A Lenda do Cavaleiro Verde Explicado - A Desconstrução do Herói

Então, quando ele decide remover a cinta,
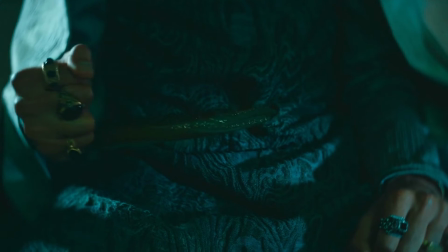(11:25)
o plano detalhe que mostra isso é quase como se ele estivesse removendo uma erva daninha de dentro do seu próprio corpo É sinistro, mas é isso mesmo Quando ele remove esse objeto invasivo, a fragilidade do domínio dele sobre a morte cede E com ela,
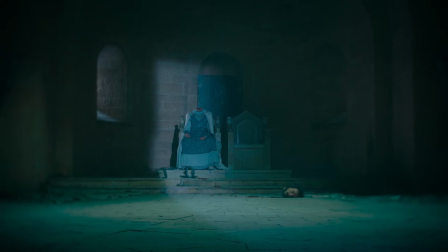(11:41)
o cavalierismo que tinha sido conquistado de um jeito covarde também E aí a gente entende que ele realmente foi golpeado pelo Cavaleiro Verde Mas que o seu apego a essa vida terrena criava uma ilusão de uma vida que nunca seria completamente
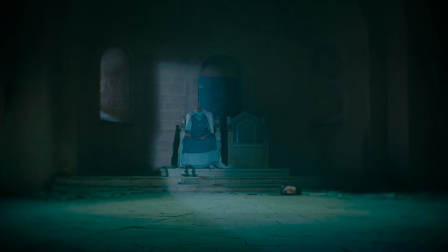(11:55)
bem sucedida Enquanto ele não aceitasse o seu destino final Ou então tudo isso era uma projeção mental de como a vida dele seria se ele amarelasse diante desse desafio Dá pra interpretar isso de várias formas Mas aí a gente volta pro momento da decisão e dessa vez o Garry decide se entregar completamente
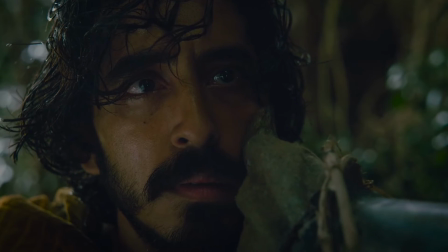(12:13)
E repara que agora a cena não tem aquela luz amarelada que simbolizava a covardia Porque nesse instante o protagonista finalmente aceita a inevitabilidade da morte E justamente por isso o Cavaleiro Verde parece deixar ele viver Claro que o
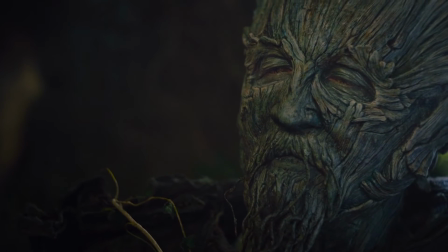(12:28)
David Lorre mantém a ambiguidade disso tudo Mas ele parece dizer exatamente isso A gente só pode viver plenamente quando a gente aceita o fim de tudo É uma visão que traz sentimentos complexos E que lembra bastante o filme anterior dele, Sombras da Vida Que inclusive tem vídeo aqui no canal Mas o importante não é tanto se você concorda ou não com isso, mas como o diretor executa essa visão no filme. E a resposta é com um filme visualmente incrível,
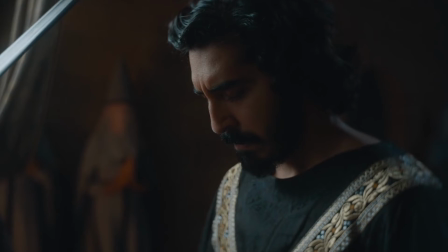(12:56)
sensível, contemplativo, que questiona o valor do falso cavaleirismo quando a gente pensa na inevitabilidade do fim e propõe que a única solução é se entregar a esse fim corajosamente,
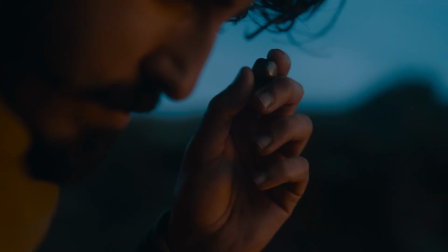(13:08)
no sentido de encarar cada situação da vida com uma coragem verdadeira e honesta e não para atender a uma noção pré-determinada de honra,
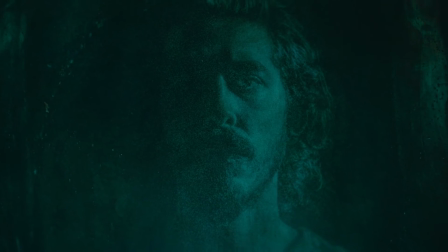(13:16)
grandeza ou legado.
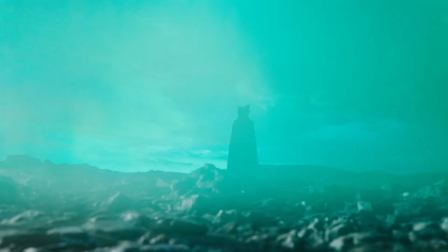Muito obrigado por assistir, se você gostou deixa um like, se inscreve no canal, toca no sininho para ativar as notificações, comenta aí embaixo o que você achou dessa piração toda, me segue no Instagram porque lá eu comento as coisas que eu assisto de um jeito mais direto e até o próximo vídeo!